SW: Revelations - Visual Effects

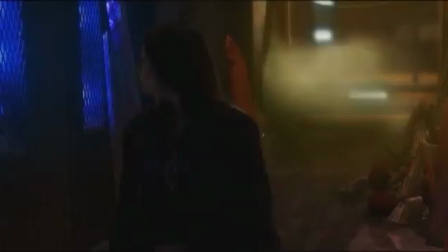8:22 So we actually introduced those lights in the CG environment just to make it a little more convincing that she's actually moving through that digital environment in the final composite. Now, one of the interesting things about the alley sequence is the droid eye, which is the guardian essentially to the back door of the Coronet City bar.
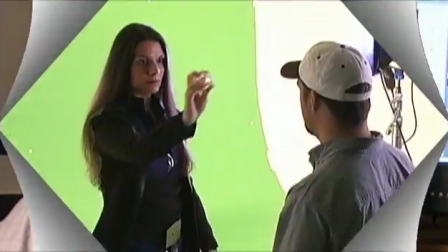8:45 The most interesting thing about this one was that it had to physically interact with Taryn.
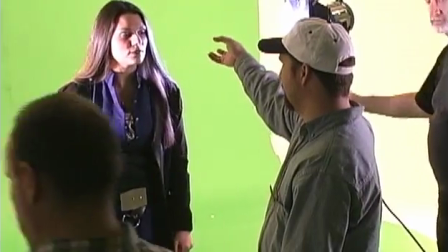8:50 It didn't have to touch her per se, but it did have to have some gestures, some life of its own. And while it was a mechanical object, we had to give it some personality.
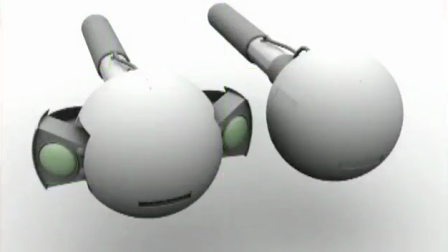8:59 Now, what drove that was primarily the actress's performance,
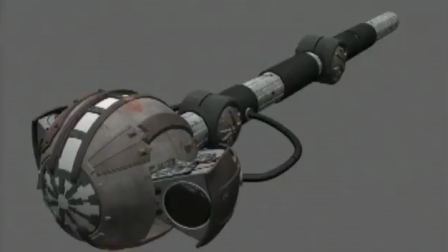9:03 and also the audio file that would then be the voice of the droid eye.
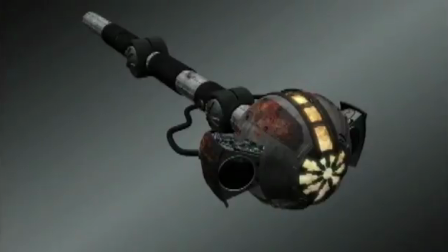9:08 And the way we did that, just to sell it a little more,
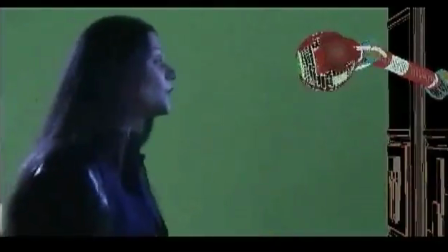9:13 we gestured the droid eye so that it made it sound like it was actually enunciating some of the words that we had.
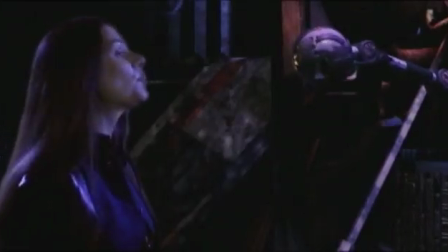9:20 And when Taryn perhaps leaned in and she gets a little more confrontational, we have the droid eye react to that. And that little gestures like that make it a little more interesting and more convincing that she's actually interacting with a physical object in the world. Now, originally in the script we had a bar jump scene in which our heroes were going to jump through a window and jump out of this, this huge tower and land on the ship. Visually, I thought it was just impossible to do because of the technology that we had. I didn't feel we could pull it off and make it real. Zafar took a look at the script and everything and decided it could be done. When I got wind of the bar jump scene, I actually initially thought that we should actually give it a try. I mean, why just ditch it before we even give it a whirl? Initially, the concept was to try it with all CG elements, so we would have to have digital doubles of the heroes as they're jumping out of the bar. Now, I didn't like the idea of CG characters, just because even in feature films, I've never really believed them. I just felt that they don't have the same quality that a live person does. So then the thought went into the fact that, well, maybe we could incorporate the actual real actors into the jump. When it was decided to use live action talent instead of the CG characters for the bar jump sequence,
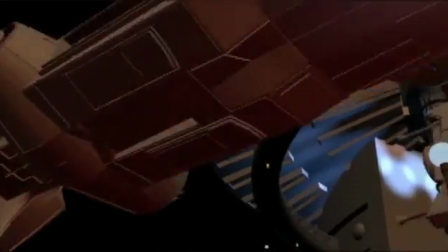10:42 it became my responsibility to provide the animatic or the blueprint to the camera crew so
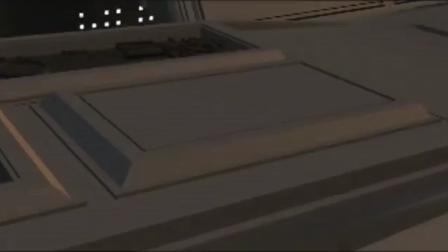10:48 that they knew exactly what to shoot and roughly what angles to shoot to make essentially our jobs easier as
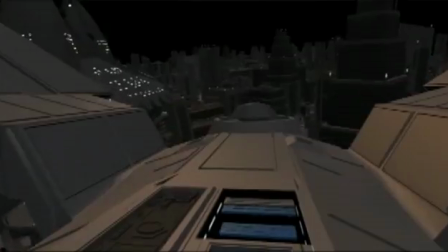10:55 the digital artists for this particular sequence. So we took into the studio and we brought about 4-foot platforms and we stacked 2 of them on top. So you're looking about an 8-foot jump basically. And I would put the actors on them.
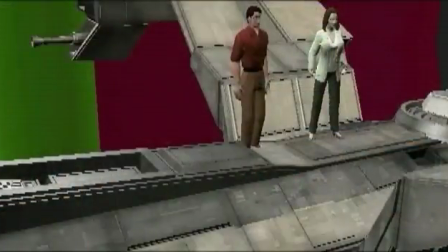11:09 We would have the camera turned into a certain way that matched each animatic that Zafar had already created.
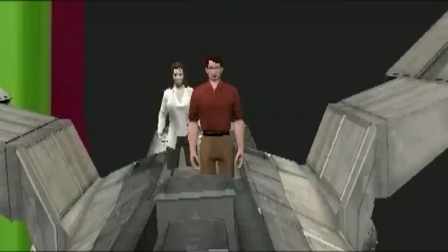11:15 So this was the first time in which CG is dictating to the camera what we need to shoot,
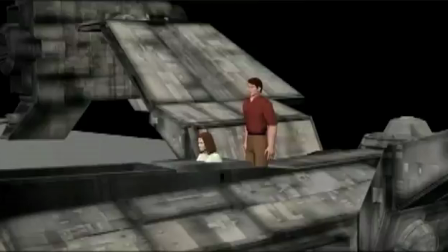11:21 which was a great thing to have because typically in every other shot we did for the film,
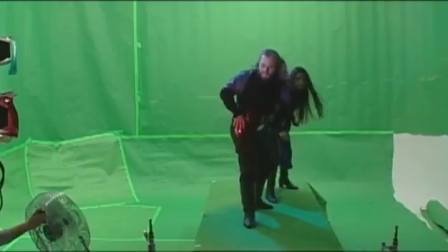11:25 we would shoot it, provide it to the digital crew, and then they would have to match it and make it work.
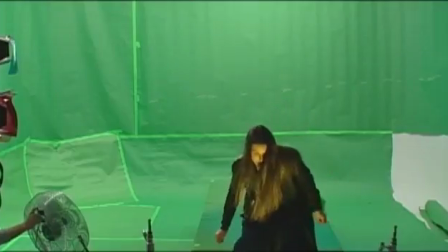11:31 This was a role reversal in which we had to match what they are doing to sell the scene.
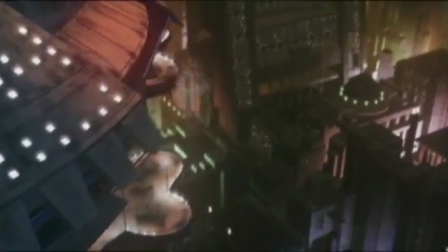11:37 So with them jump out the window, we show glass burst out, we show them come down, we show the ship come in, they land on the ship, and everything just kind of blended all together,
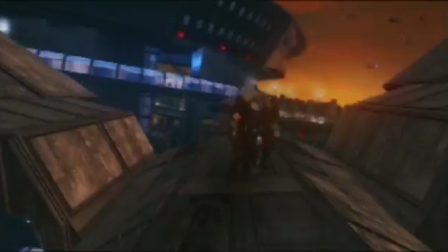11:45 and I was really pleased. It was a tremendous effort in terms of taking live action with CG and composite work, blending the two, and making it sell.
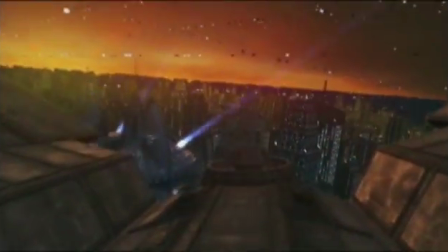11:54 For a very low budget independent film, I thought it was a pretty spectacular shot. So the third category might include where we have live action shots with live environments, so perhaps in the middle of a field like we have in the closing of the film, along with adding digital elements to that. So the primary focus of the shot is real world assets, and we introduce digital assets into that just to embellish the shot a little more, make it a little more visually interesting.